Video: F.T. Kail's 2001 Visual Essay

When I first saw Stanley Kubrick's 2001 A Space Odyssey, I was about 12 years old, and I really didn't understand it or enjoy it at all.
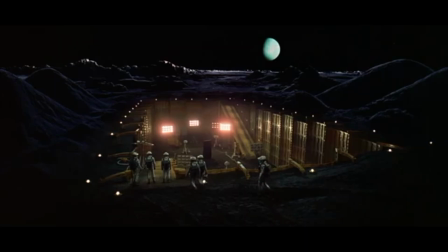It wasn't until over a decade later,
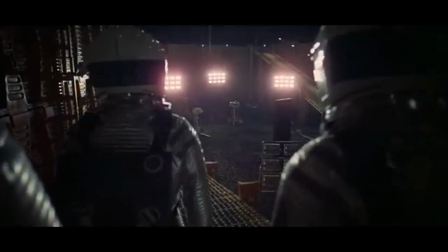after having watched the film 6 or 7 times throughout my teens and early 20s, that it finally clicked for me.
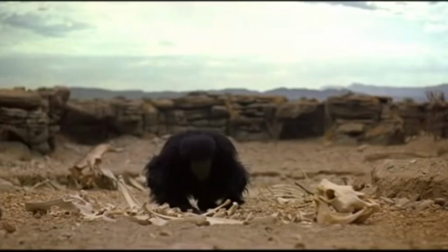It happened right here, at this specific cut from the ape to the monolith.
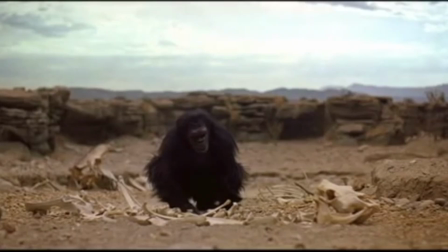Now, why is this single cut so important? Not only in the larger story of the film, but in what it teaches us about the effectiveness of visual storytelling. To answer that, let's look at the beginning of the Dawn of Man sequence.
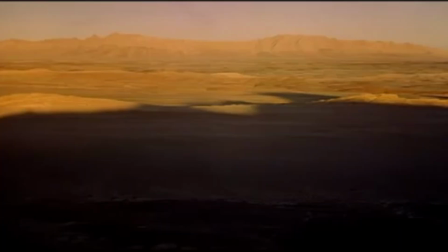We see a mostly barren, quiet world where the apes are in constant threat of danger.
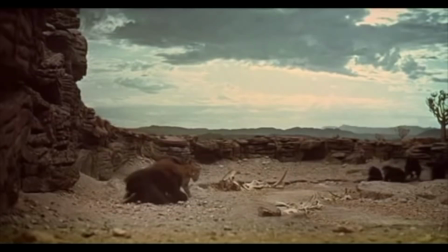They're fragile, reacting to, rather than shaping, the world around them.
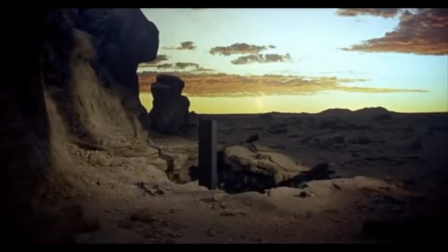When the monolith first appears, it is terrifying to the apes, as it should be, because it is unlike anything else they've ever experienced.
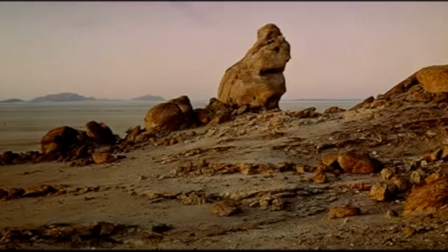Theirs is a world of rock and dust and caves and creatures. It is the uncultivated expanse of the natural world.
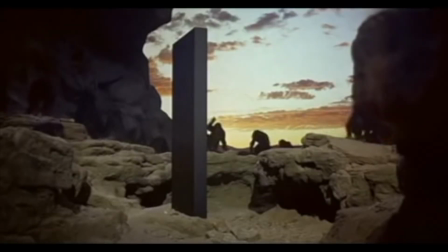The monolith, with its sharp angles and foreboding geometric perfection,
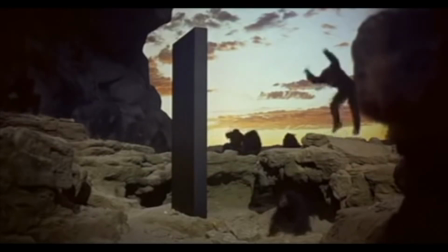inherently reveals an intelligent design that isn't visible anywhere else on Earth at this time.
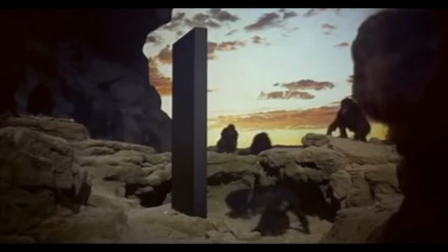Intentionality defines the monolith. This juxtaposition of the natural world with a decidedly unnatural creation
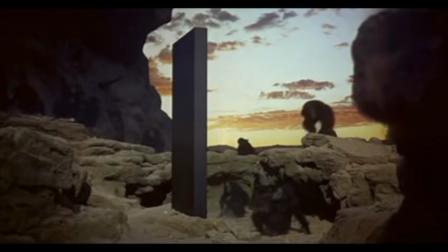allows audiences to infer what this object might be and where it might come from. The eerie, moaning musical score enhances the sense that this object is not only otherworldly,
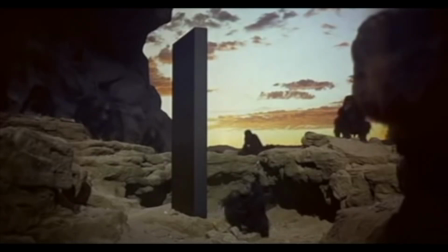but, for primitive creatures like us, nothing short of divine.
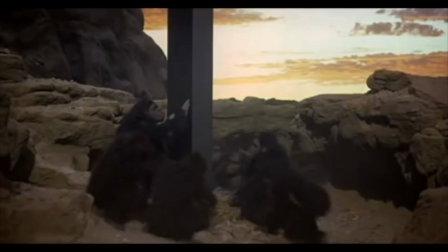Kubrick's clever editing and cinematography doesn't leave us in the dark guessing at what's really going on here, though.
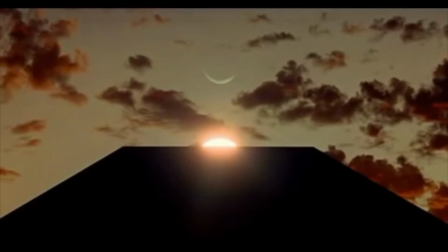If we just pay attention to this literal image, the narrative reveals itself. In this single frame, looking up from the base of the monolith, from the perspective of the apes below, we see where this object literally comes from.
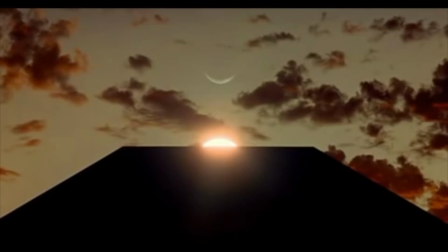There is the moon, the sun, the sky, in perfect alignment with the monolith. The image makes it explicitly clear the monolith is from outer space. One could even argue that the monolith came directly from the moon,
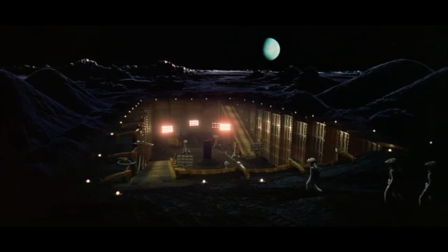given that the object is rediscovered there later on in the film, and that it's pointed toward the moon in this shot.
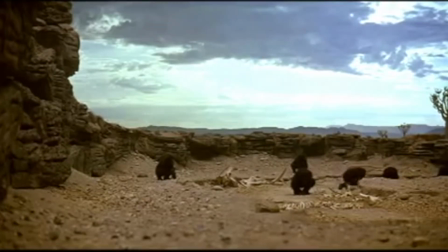So now that we've met the monolith, and it disappears as mysteriously as it appeared,
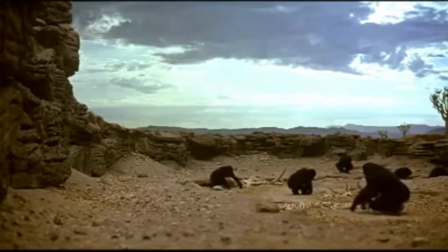the apes return to regular life, rummaging around, gathering food.
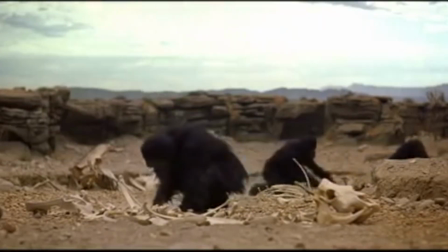But to understand what's about to happen next, we must keep in mind every image we just absorbed during the monolith sequence,
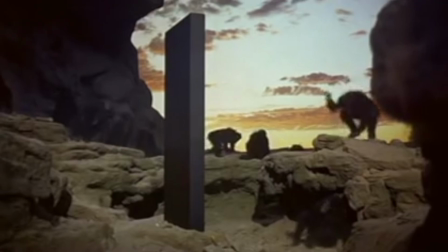a simple, geometric shape that inherently suggests the arrival of a superior intelligence.
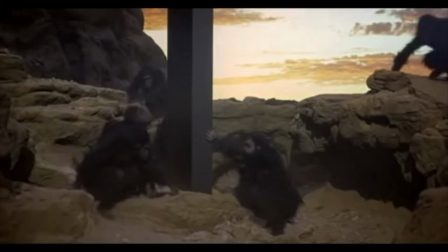The apes making physical contact with that object, and then seeing exactly where it comes from, outer space.
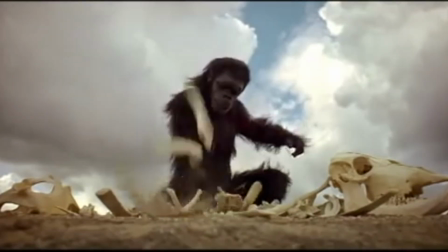These images all combine with this bone-breaking sequence to wordlessly tell a complete and fascinating story.
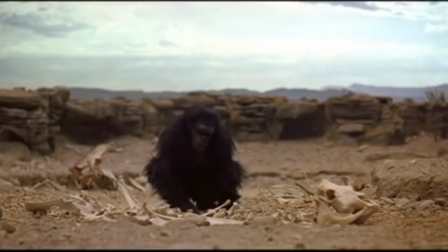In this specific moment, when the ape's head twists quizzically, Kubrick is showing us the first inspiration, or the first idea. What is an idea? What is inspiration and innovation?
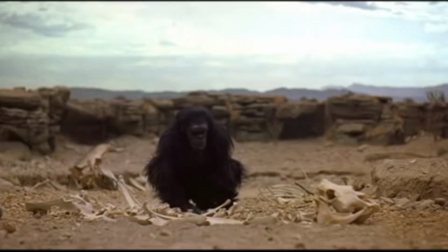In its simplest form, a new idea is seeing something familiar in a completely different way, and in so doing unlocking a previously untapped power.
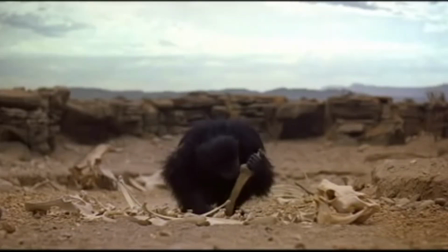The idea this ape has in this moment is that a bone is not just a bone. It's a tool. It's a weapon. It's technology.